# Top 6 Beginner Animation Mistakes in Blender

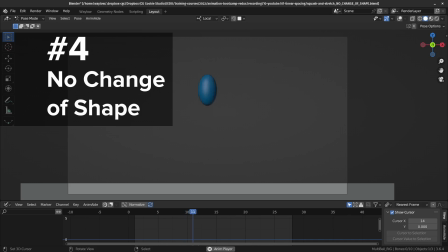4:06 Now you're looking at the classic bouncing ball, but with squash and stretch.
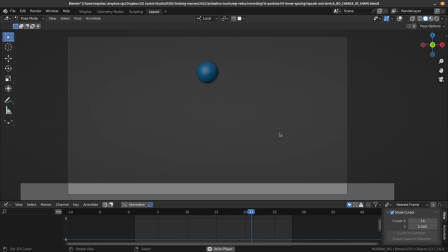4:11 So this here isn't a bad example. However, there is one thing missing from this animation. Something feels really weird around the ground here. So let's slow it down and take a look. We're actually showing the squash on the ground, but 1 frame earlier, that stretch pose is actually in the air here.
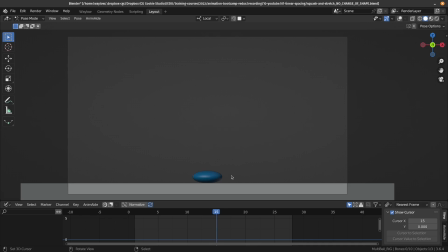4:27 And the issue is that there's no connection between these shapes. It's just popping from the air onto the ground and back again. But if we can show the change of shape while it's touching the ground, this is going to help with the flow of animation. So let's compare the difference if we show the stretch frames that are touching the ground. First, the animation without the change.
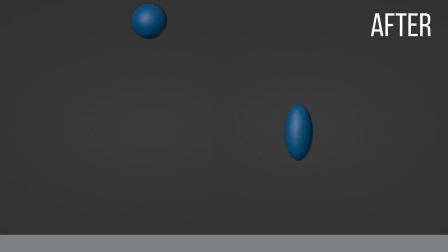4:47 And now, after this change. I hope you can agree that this animation flows together much better.
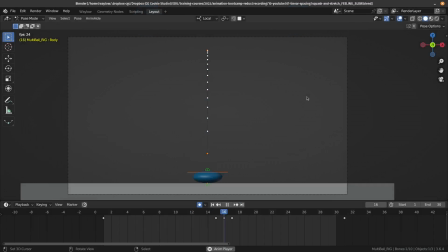4:53 So don't forget to show your change of shape on the ground. Another common mistake students make when they first start using squash and stretch is that they don't treat the timing and the spacing differently than they would in a basic vanilla version. That is one where the ball is not squashing and stretching.
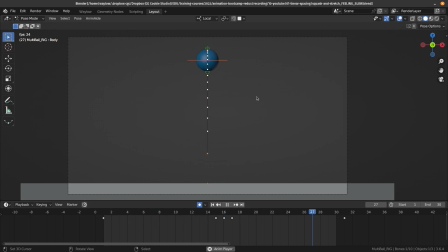5:08 And this is feeling a little slow, even though the motion paths show nice tight spacing at the top and it's accelerating all the way to the ground. So why does this bounce feel a little bit slow when if it was the vanilla version it would feel really good? That's because the ball is stretching, so the negative space between the frames is actually getting smaller.
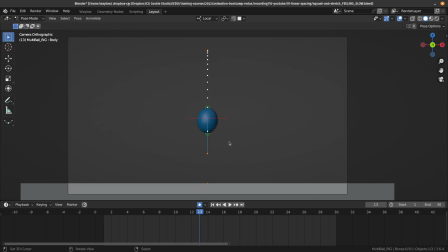5:27 This gives the impression that it's actually slowing down. To compensate for this, we need to treat the timing and the spacing differently. So I'm going to make this bounce faster. I'll take 4 frames off the drop, and then the same on the other side.
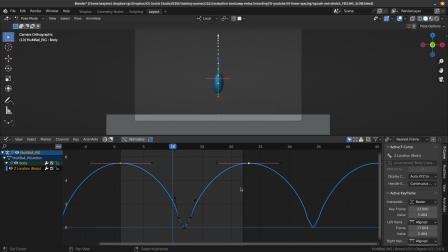5:39 And then I'll exaggerate the contrast between the tight and the large spacing. I'll make the tight spacing even tighter, and the large spacing even larger than the vanilla version.
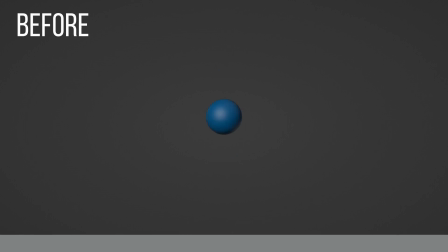5:49 Now let's compare those two bounces. First before, and now after. There we go. It's nowhere near as slow, and it's feeling quite lively.
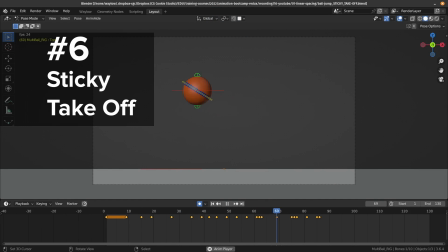6:01 Once students have practiced their timing and spacing and their squash and stretch on the basic bouncing ball exercises,
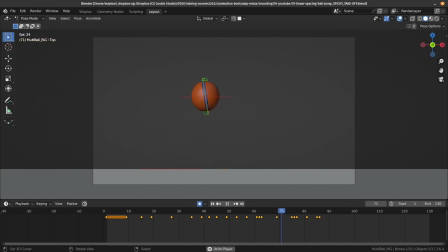6:07 they get a chance to add life to our cute little ball here and treat it like an actual living character. And by far the most common issue I see when students first do this is something I call the sticky takeoff. Let's take a look at this spacing issue now. This character is going from a squash into a stretch to be able to launch himself off the ground.
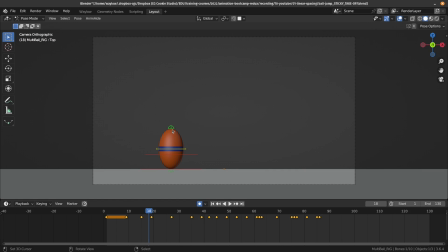6:25 And if we have a look at the top of the ball here, you can see that it's speeding up on its way to that stretch, but then something is slowing it down here, and then all of a sudden, pop, it goes fast again. This is why there's that sticky feeling before the jump. So to fix this, we can probably shorten the timing here,
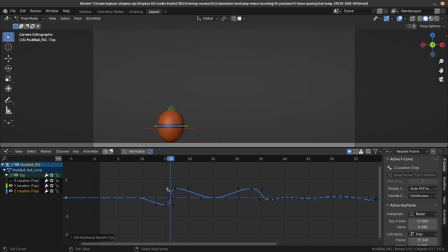6:41 but the main thing is to make sure that the ball is accelerating all the way off the ground, and that will remove that sticky takeoff. You will often see this same issue in reverse on the landing as well. Let's take a look. We can track the top of the ball here where it's traveling quite fast, and then after it makes contact,
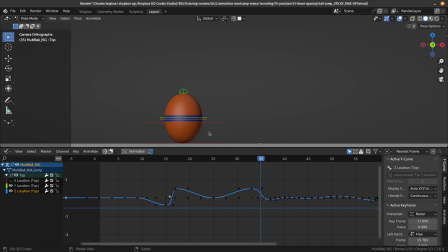6:58 it instantly slows down and then speeds up again, coming into that squash. This is what I call a sticky landing. To fix this, you just need to make sure that the spacing doesn't slow down and speed up. So I'll remove 1 frame and then favor the squash pose so it slows in correctly.
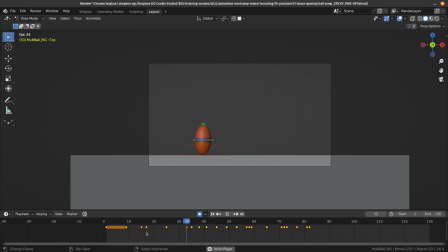7:16 Now that takeoff and the landing is nice and smooth. So that's it. That's the top 6 mistakes I see beginner animators make with their bouncing ball exercises. Now you can learn this and more over at cgcookie.com. We literally have hundreds of courses about all things to do with Blender.
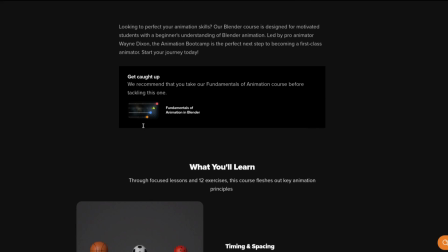7:32 But if you wanted to learn more about character animation, that is covered extensively in the Animation Bootcamp.
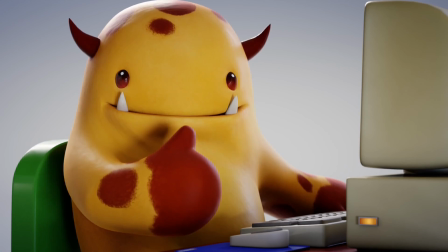7:38 Melvin gives it a thumbs up, so it must be pretty good. The interesting thing is, even though I've pointed out these mistakes and I point them out during the course, the students still often make these mistakes, even though when they know what to look for. Now, why do I think that is? I think it's part of learning where you need to make that mistake before you can truly learn from it. But hey, prove me wrong. I'll see you in the Animation Bootcamp. And don't forget to like and subscribe and hit the notifications bell because the algorithm.